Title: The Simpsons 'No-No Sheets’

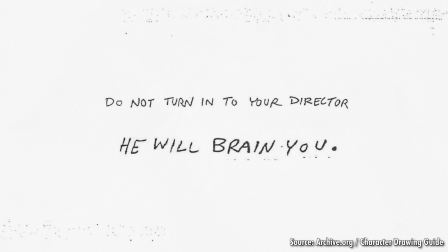[16:29]
Do not turn into your director. He will brain you." Sounds harsh, but I've been cherry-picking these sheets.
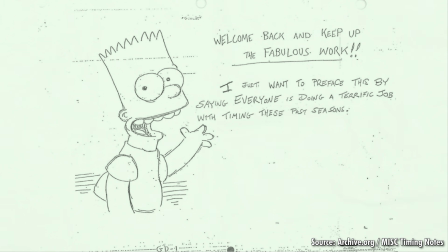[16:36]
For every one strongly worded note, you get another saying how good of a job the team is doing overall.
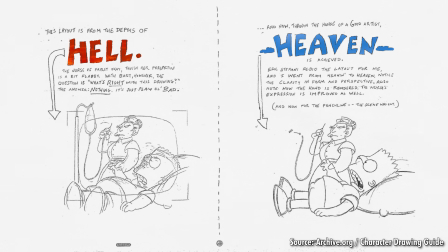[16:41]
Here's a note with both frustration and praise. Quote, "This layout is from the depths of hell.
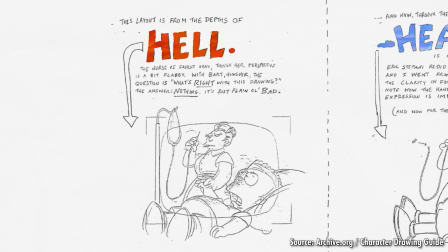[16:47]
The nurse is fairly okay, though her perspective is a bit flabby. With Bart, however, the question is, what's right with this drawing?
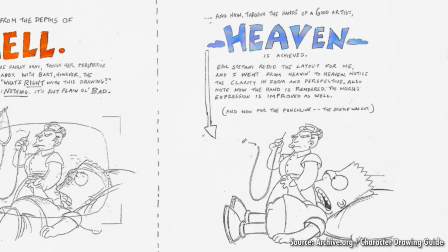[16:54]
The answer, nothing. It's just plain old bad. And now, through the hands of a good artist, heaven is achieved.
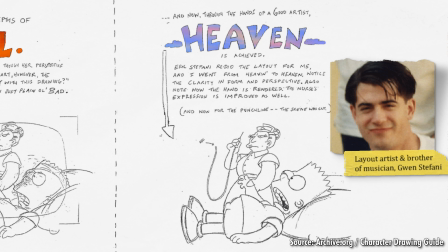[17:01]
Eric Stefani redid the layout for me, and I went from heaven to heaven. Notice the clarity in form and perspective.
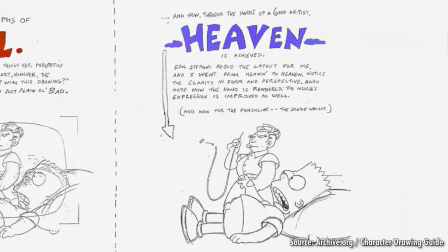[17:07]
Also note how the hand is rendered. The nurse's expression is improved as well. And now the punchline, this scene was cut.
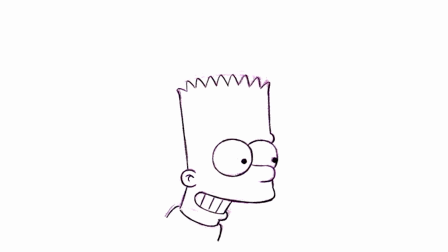[17:15]
At least practice makes perfect, is what I would say until my research led me to another cut scene, the Squirrel House.
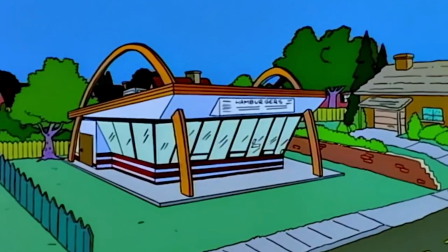[17:23]
The Squirrel House is an unused shot of the Simpsons house from Treehouse of Horror 5.
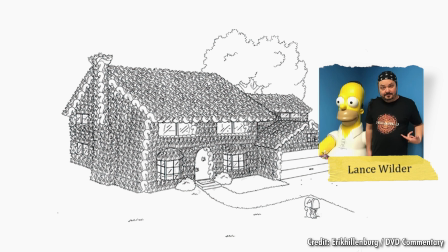[17:28]
Allegedly, it took artist Lance Wilder a day and a half to draw all these squirrels.
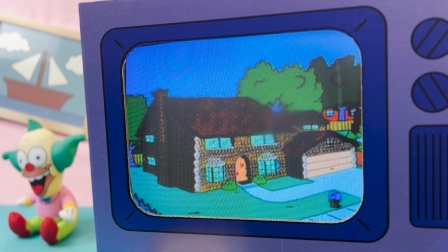[17:33]
It was animated, but cut from the final episode because the squirrels were difficult to see on standard definition televisions.
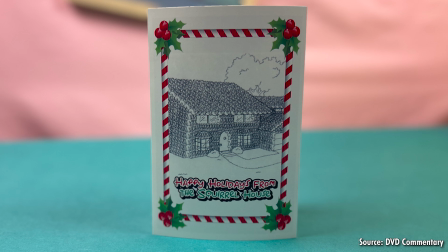[17:39]
The line art was too dense. Wilder didn't want his effort to go to waste, however, so he used this drawing on personal greeting cards.
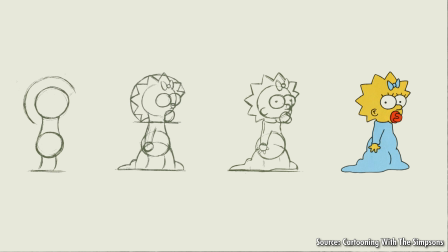[17:47]
The takeaway here is, again, don't add complicated details to your drawings, be it human bodies or squirrel bodies.
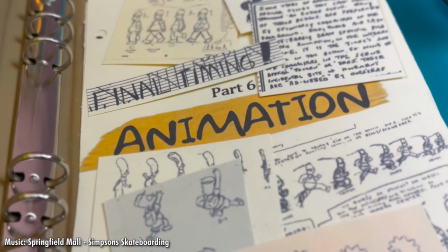[17:54]
The animators will thank you. Last but not least, let's look at the animation as a whole.
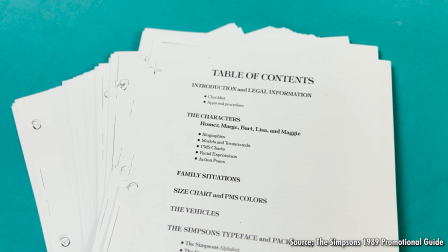[17:59]
Starting with color, we'll refer to this black and white 1989 promotional book. It contains a lot of neat stuff, like a copy of the original Simpsons typeface,
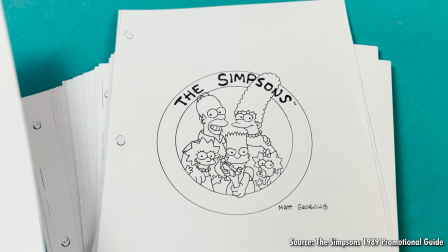[18:08]
the rarely used Simpsons logo, and it gives us the specific Pantone colors of some characters.
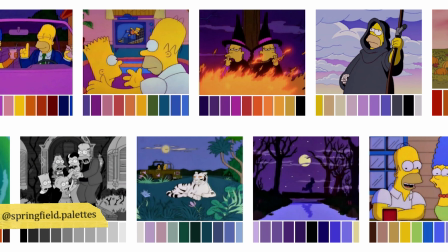[18:13]
The iconic yellow matches, and the other colors can be found in the show's usual palette of approximately 200 base colors.
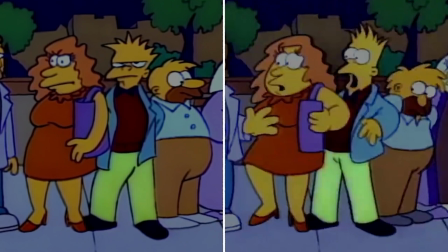[18:21]
The characters' clothing will change tones occasionally, but that's just cell animation for you.
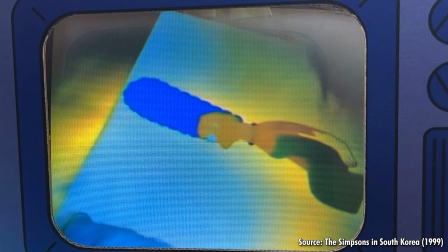[18:26]
Minor blemishes are bound to pop up because each and every one of these frames was hand-painted.
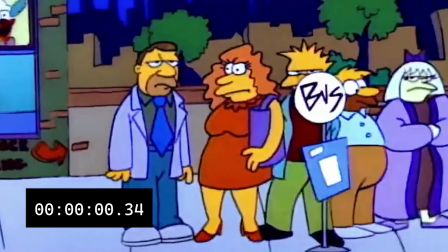[18:31]
How many frames are we looking at? Well, we only get to spend roughly 5 seconds with the Bus Stop Bunch.
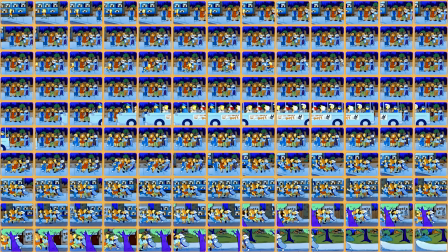[18:37]
At 24 frames per second, they're visible on screen for approximately 130 frames of animation.
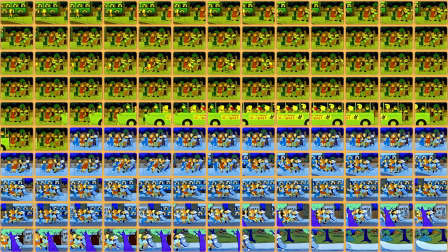[18:42]
Let's break down what they do during this time. The first 60 or so frames see them posed idly, waiting for the bus.
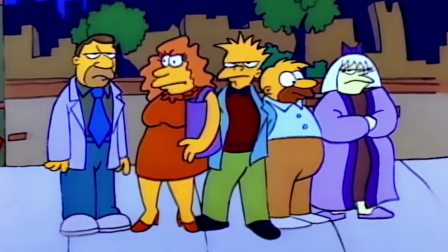[18:49]
This is an image we should be quite familiar with at this point. Bart skates by, stealing the retro bus stop sign and this guy's buttons.
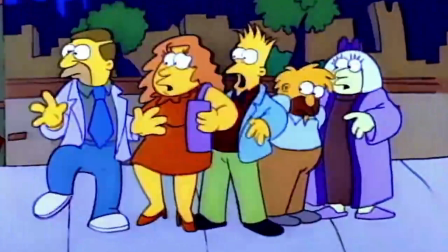[18:56]
The characters are appalled. Remember in between frames from earlier? Yeah, there aren't any of those here.
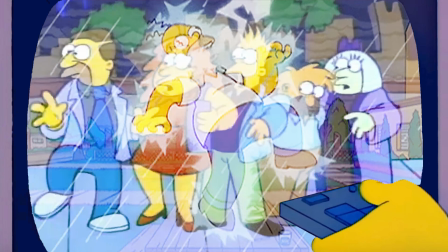[19:02]
The characters jump from one pose to another like they've been electrocuted. It's rather jarring for The Simpsons.
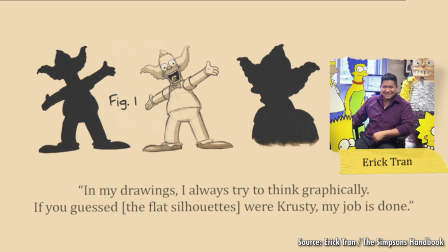[19:07]
But credit where credit is due, these poses follow the advice of Simpsons animator Eric Tran,
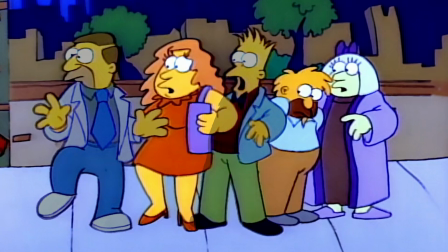[19:13]
who says that a good pose can be read only as a silhouette, and even without color, some of these characters are clearly surprised.
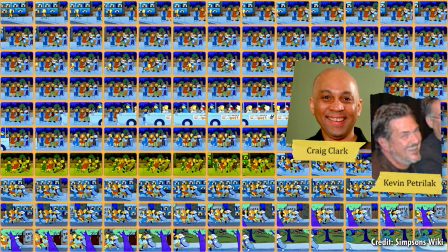[19:19]
The next 8 frames of animation are great. Kudos to animators Craig Clark and Kevin Petrolak.
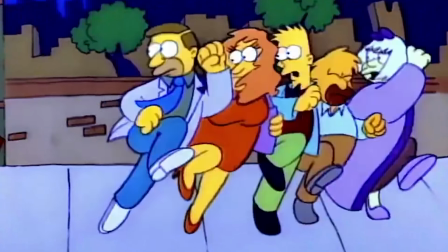[19:24]
You can really get a feel of the characters' weight as they collectively lean back in anticipation of darting forward.
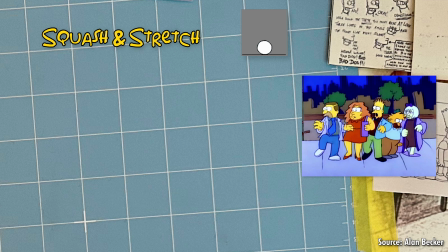[19:30]
Some of the 12 principles of animation are on full display here. We have squash and stretch, exaggeration, anticipation, and follow-through.
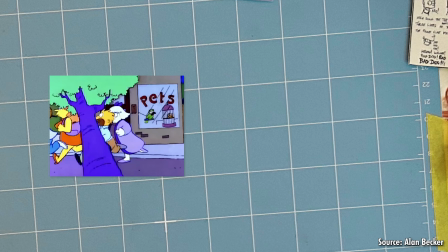[19:39]
After the lean back, the bunch runs left and our eyes follow them, much to the delight of Simpsons storyboard artist Chris Roman.
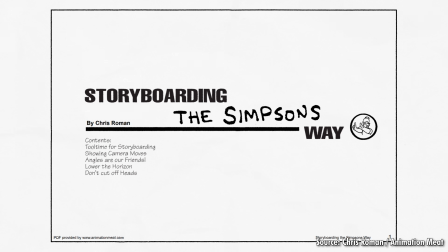[19:45]
In Storyboarding the Simpsons Way, Roman shares his tips and tricks of how to successfully compose a Simpsons scene.
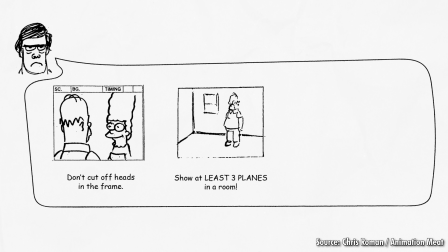[19:51]
He gives advice such as, don't cut off heads in the frame, show at least 3 planes in a room, and if two scenes happen in the same locale, why break them up?
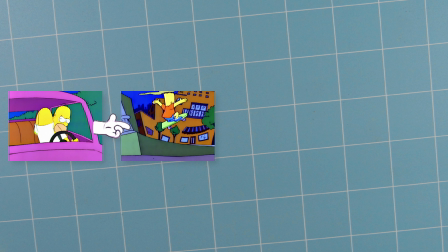[20:00]
The latter is used a lot during the opening. We transition from Homer, to Bart, to the bus stop, to Marge and Maggie, all without cutting away.
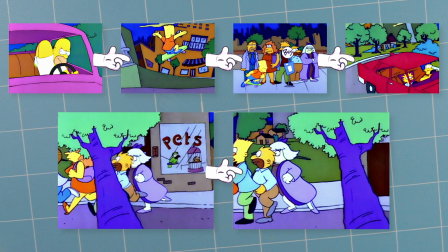[20:08]
There's even a fourth, well-hidden cut when the characters run past this tree. They're running down a road different from the one we saw just moments prior.
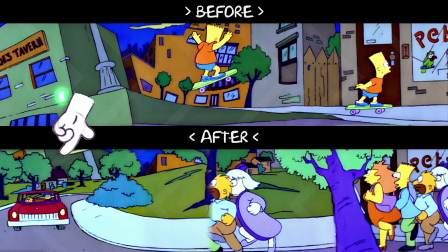[20:15]
Moses moved into the background to pave way for the road.
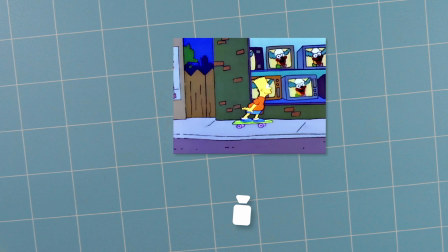[20:18]
One side effect of not breaking up this long shot is that our eyes move from left to right, then right to left, then left to right again.
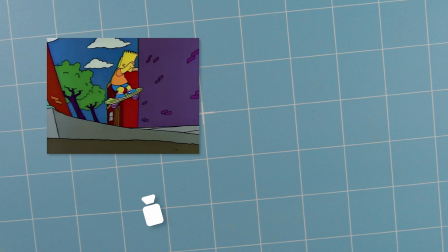[20:25]
It all happens pretty seamlessly, but Season 2 fixes this back and forth by keeping the camera moving the same direction the whole scene.
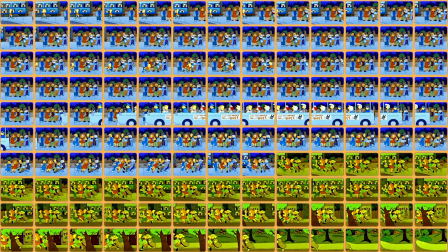[20:32]
Just an observation. Finally, we have the 8-frame run cycle. It's well animated and is comparable to references.